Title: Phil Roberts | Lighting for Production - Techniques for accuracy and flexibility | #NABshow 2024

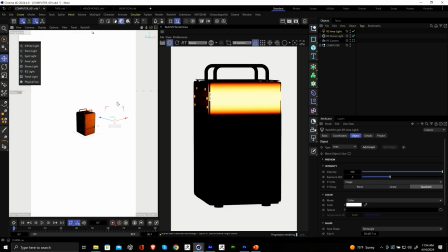You can see we're now getting that that barn door look where it's kind of highlighting.
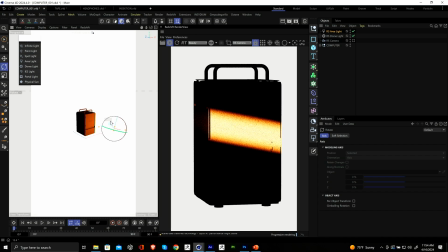And all I did on the render that I did is I just wanted to highlight the logo, and I also wanted to highlight that switch that's down there as well.
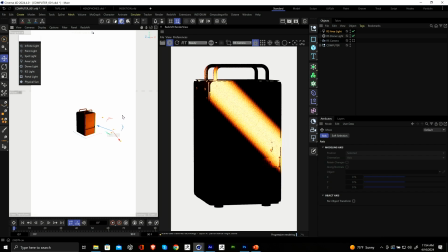So we can kind of angle that and maybe make it a little bit wider,
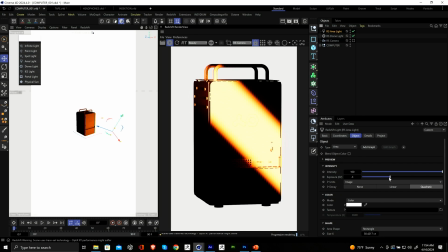and maybe just come down on the exposure just even more. So we're still getting that orange kind of paint look. Yeah, so that's how you achieve that barn.
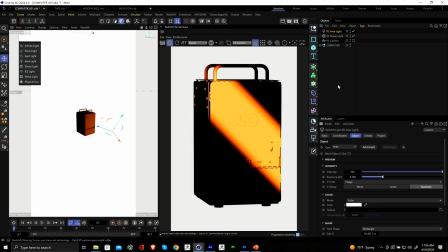And I don't know about you, but I've seen it so many times come across my desk, and it's a very in look at the moment. So let's go back to the presentation.
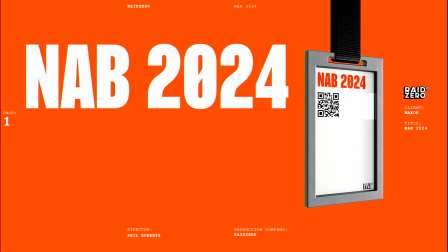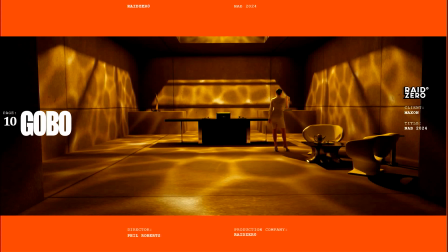So that was our barn door look, and then another one we're going to look at is gobos. So gobos are like something that you put in front of the light. That in this case they've kind of shone a light through water,
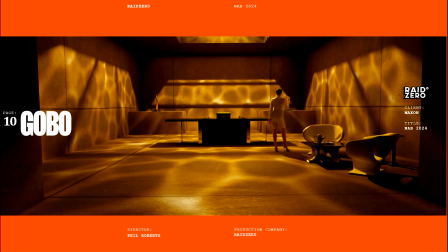and it's giving you all this like caustic effects where you're getting all that nice lighting. So it's still directional lighting, but you're getting all these shadows and highlights of like how it's coming through the water.
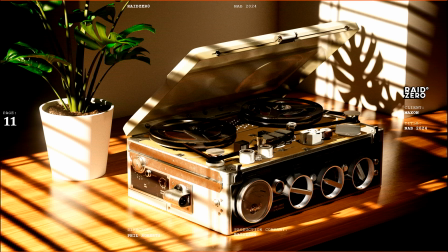So I've set up this scene, super simple scene. I've got this tape recorder, I've got a plant on the table, and then a couple of walls in there. So you have this. I think I've only got 2 lights in this scene.
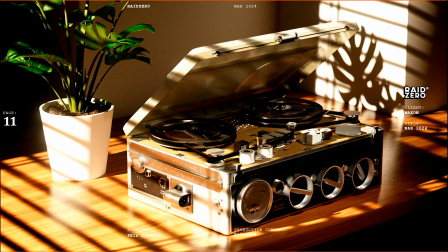So I've got a light, an area light that's just lighting the top of the tape recorder. So just picking up details on the top, and then I've got a really strong spotlight on the left-hand side with the gobo on it that is then kind of raking across the screen,
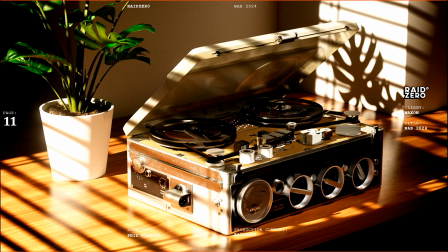and it's giving that very realistic kind of feel.
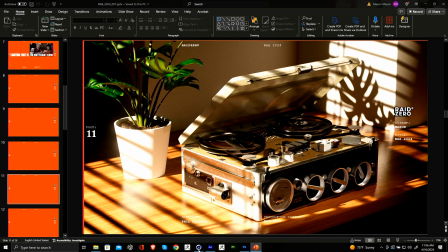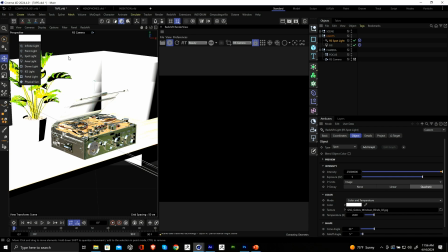So let's jump into that scene, see if it will load, and then I can show you the light setup. So I can probably come out of the camera and just show you how simple the scene is.
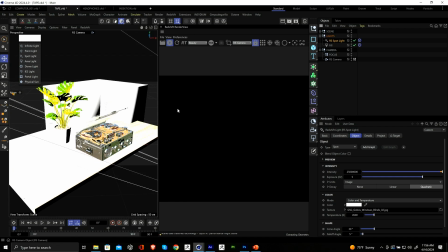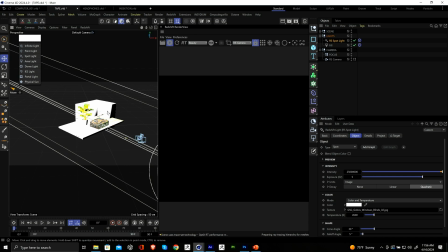Yeah, so it's literally a table with a tape recorder on it, a couple of cubes, and that plant on the table. And we've got this huge kind of spotlight raking in, just acting as that
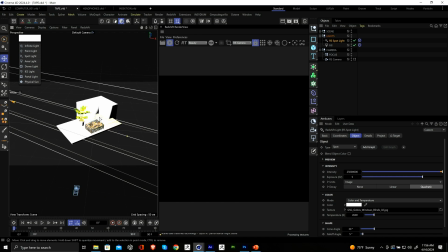light, that window light, that gobo light.
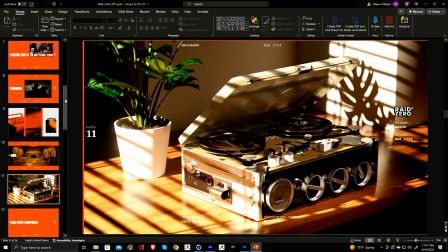Okay, so we'll go on to the next thing.
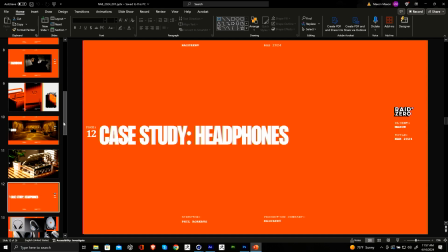So I've put together a case study for headphones. So we're going to go through setting up 3-point lighting on the headphones, so that if you get a brief in like this where you have a product and your client will want to have kind of options on lighting and things like that. So what we're going to do is set up a few different lighting scenarios.
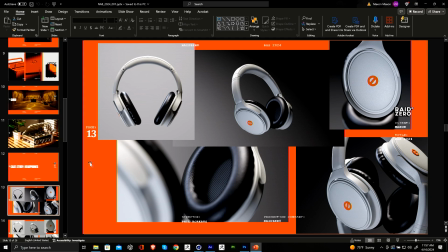So this is the first one where it's a bit like 3-point lighting. Also, we're going to be looking at changing the temperature of your lights as well. Color contrast is another thing that we can really bring to these products, where they might be like white or like slightly off-white,
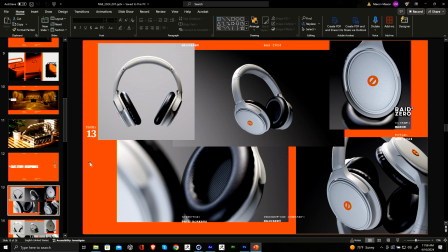and just having a little bit of color contrast in there just makes it a little bit more interesting for the eye, and it also brings a level of realism where your default light is always white. So, and you very rarely in real life get super white, bright lights.